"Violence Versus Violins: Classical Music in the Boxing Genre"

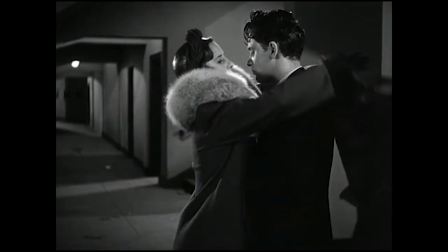249s
Joe gives up boxing for good that night, but by breaking his hand, he also ruins his chance at saving his soul via the violin.
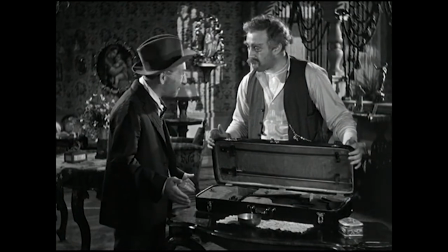256s
In Golden Boy, the violin is quite literally the symbol of the body versus soul conflict.
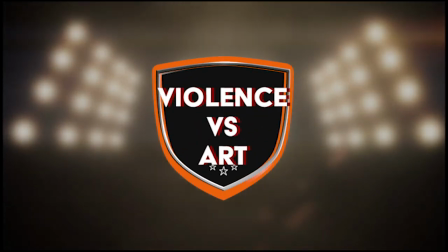262s
Classical music in the boxing genre also symbolizes a second conflict, the tension between violence versus art.
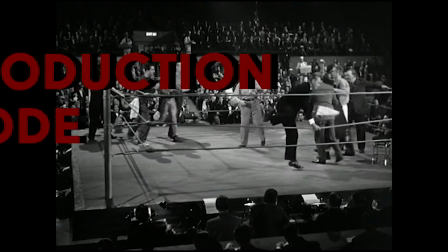269s
Because Golden Boy was made in 1939, the production code kept the film from showing any particularly graphic violence.
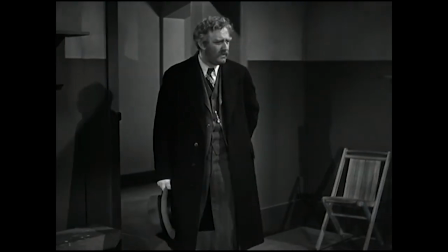277s
Instead, Golden Boy resorts to moralizing dialogue, usually delivered by Joe Bonaparte's father.
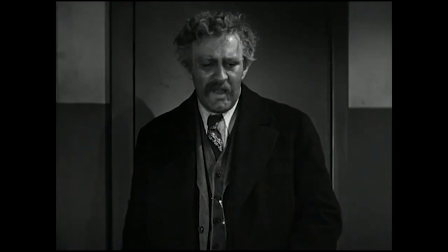283s Who's winning? What's the difference? Who's the winner?
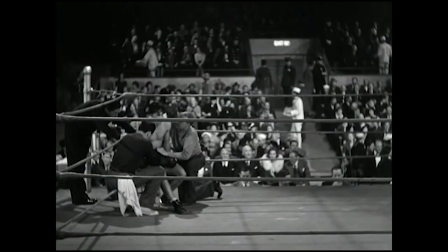289s It's a terrible scene.
But the violence versus art conflict isn't confined to Golden Boy.
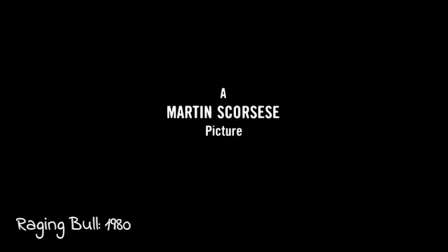296s
let's take a moment and re-examine the opening moments of Raging Bull.
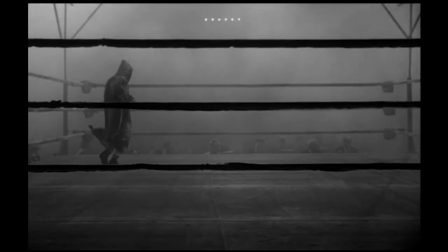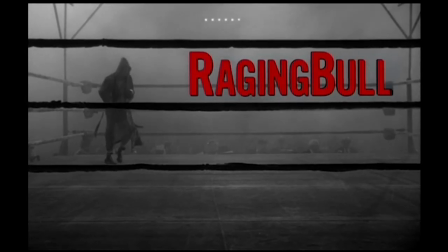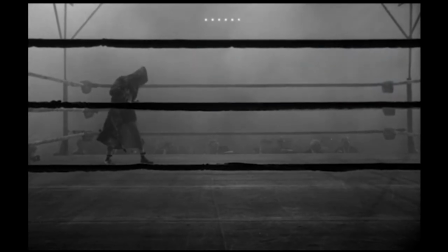It's noteworthy that Scorsese picks this moment to introduce us to the world of Jake LaMotta. The classical music stands out to viewers of the film because it feels so out of place.
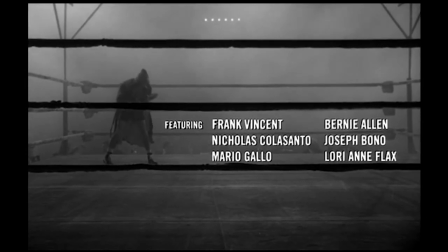327s
Instead of contrasting violence versus art using diegetic music like Joe's performance in Golden Boy, Scorsese instead employs extra-diegetic classical music. And before you just write off this classical music as simply part of the soundtrack,
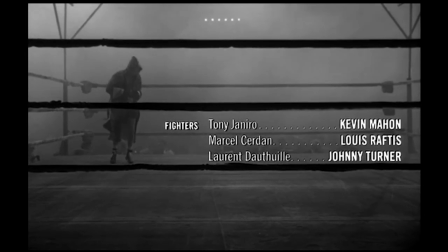341s
I'd like to point out another scene where the contrast between classical music and violence is even more pronounced.
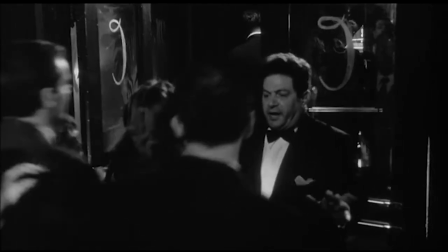349s
In this scene, as the music gets louder,
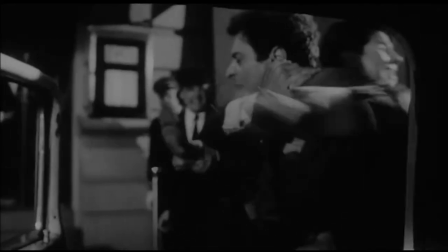351s
the sound of fighting slowly falls silent until we hear beautiful music instead of the angry crowd.
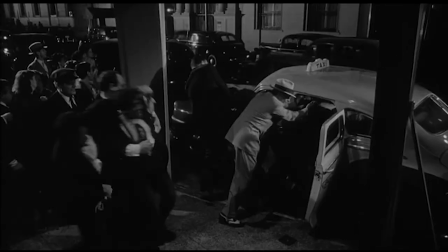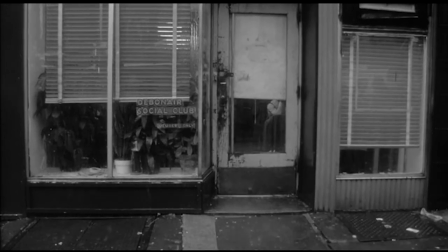366s
At this moment, art, in the form of classical music, forces us to take a step back from the action and reflect on the violence taking place on screen.
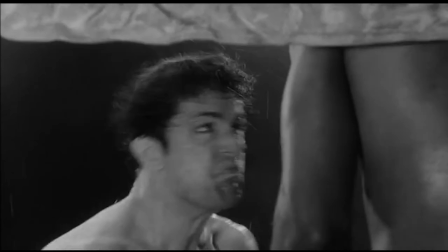374s
In Raging Bull, classical music brings the contrast between art and violence to the surface and gives the viewers some narrative distance from the violent events in the film.
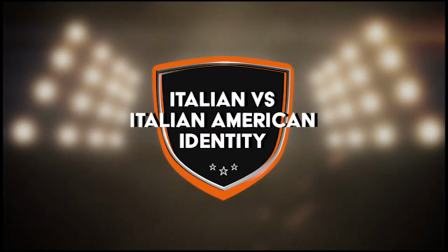383s
Lastly, the final boxing genre conflict that classical music brings to the forefront is the clash between Italian and Italian-American identities.
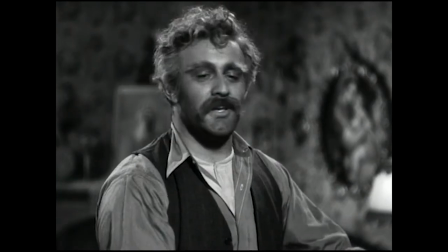391s
In Golden Boy, Joe's family sings Italian music together as a family.
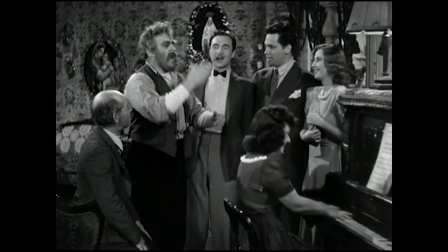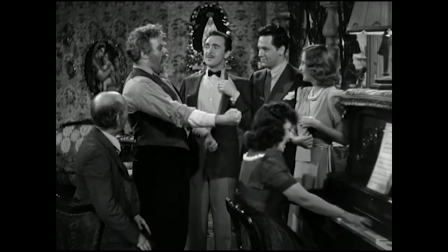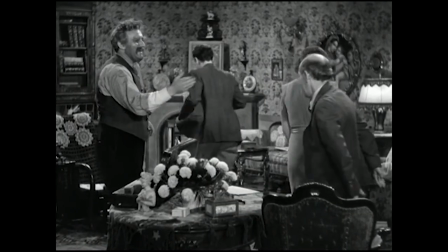407s
Even when Joe plays the violin, his father asks him to play music by the Italian composer Paganini, but Joe refuses.
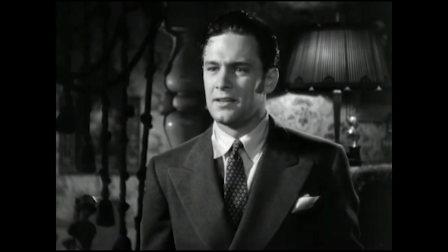413s The part violin. What shall I play? Paganini variations.
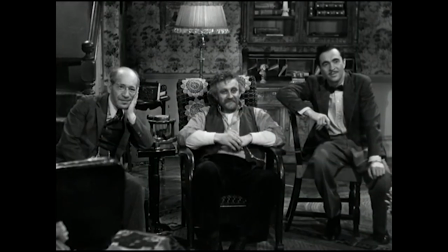422s Oh, no, I couldn't do that.
Instead, the theme that Golden Boy uses to represent Joe musically,
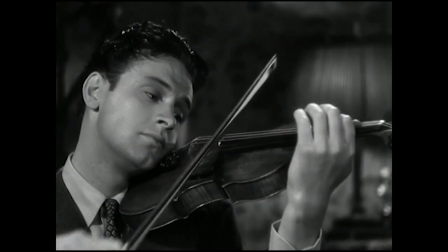428s
both in the soundtrack and the diegetic music, is Brahms' Lullaby, a piece by a German composer.
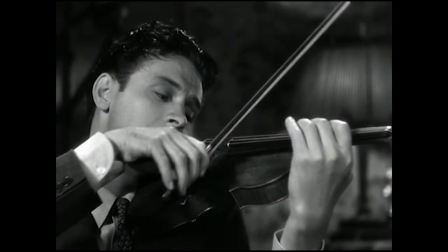434s
It's also well known in America. I immediately recognized the piece when I heard it because my mom used to sing it to me when I was little.
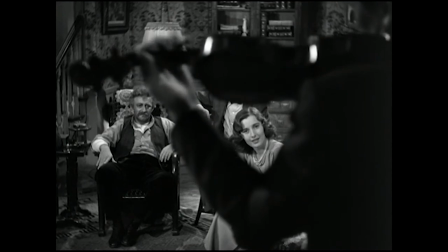440s
So while classical music is associating Joe's father with Italy, it associates Joe with non-Italian music.
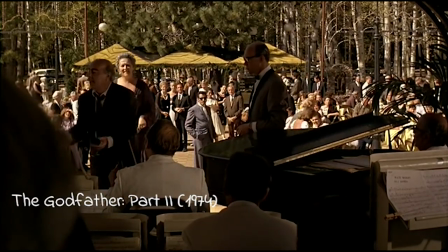449s
Outside the boxing genre, The Godfather Part II also uses orchestral music to show Italian-American characters
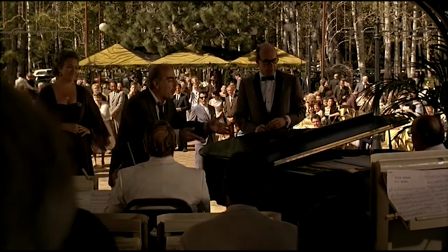455s
struggling to balance their Italian identity with an American social milieu that they never quite seem to belong to.
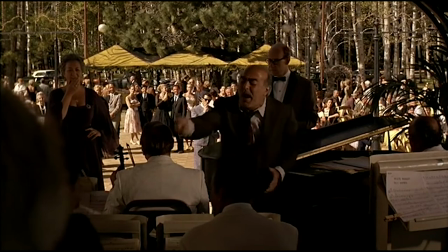460s
Take a look at this moment, where a very drunk Frank Pentangeli attempts to lead an American band in a rousing Italian song.
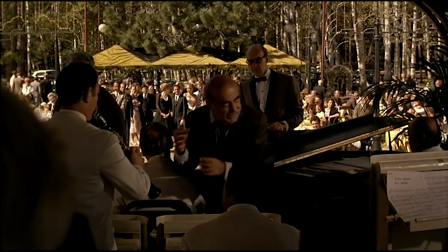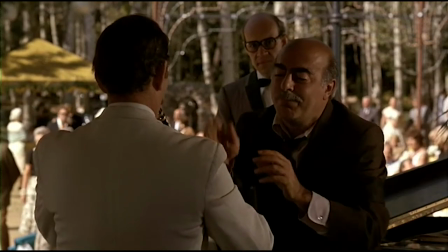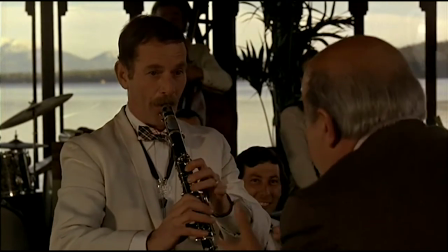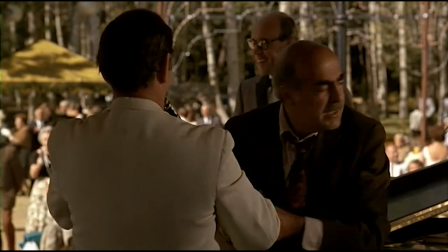485s
Yes, you heard that right. That is Pop Goes the Weasel.
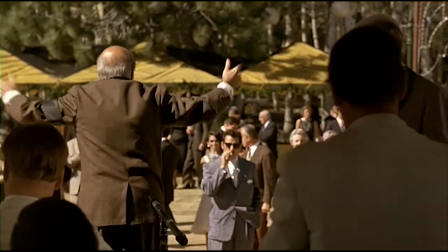488s
Not only is it insulting Frank, the band is actually playing a children's rhyme with English origins, once again marginalizing Italian identity.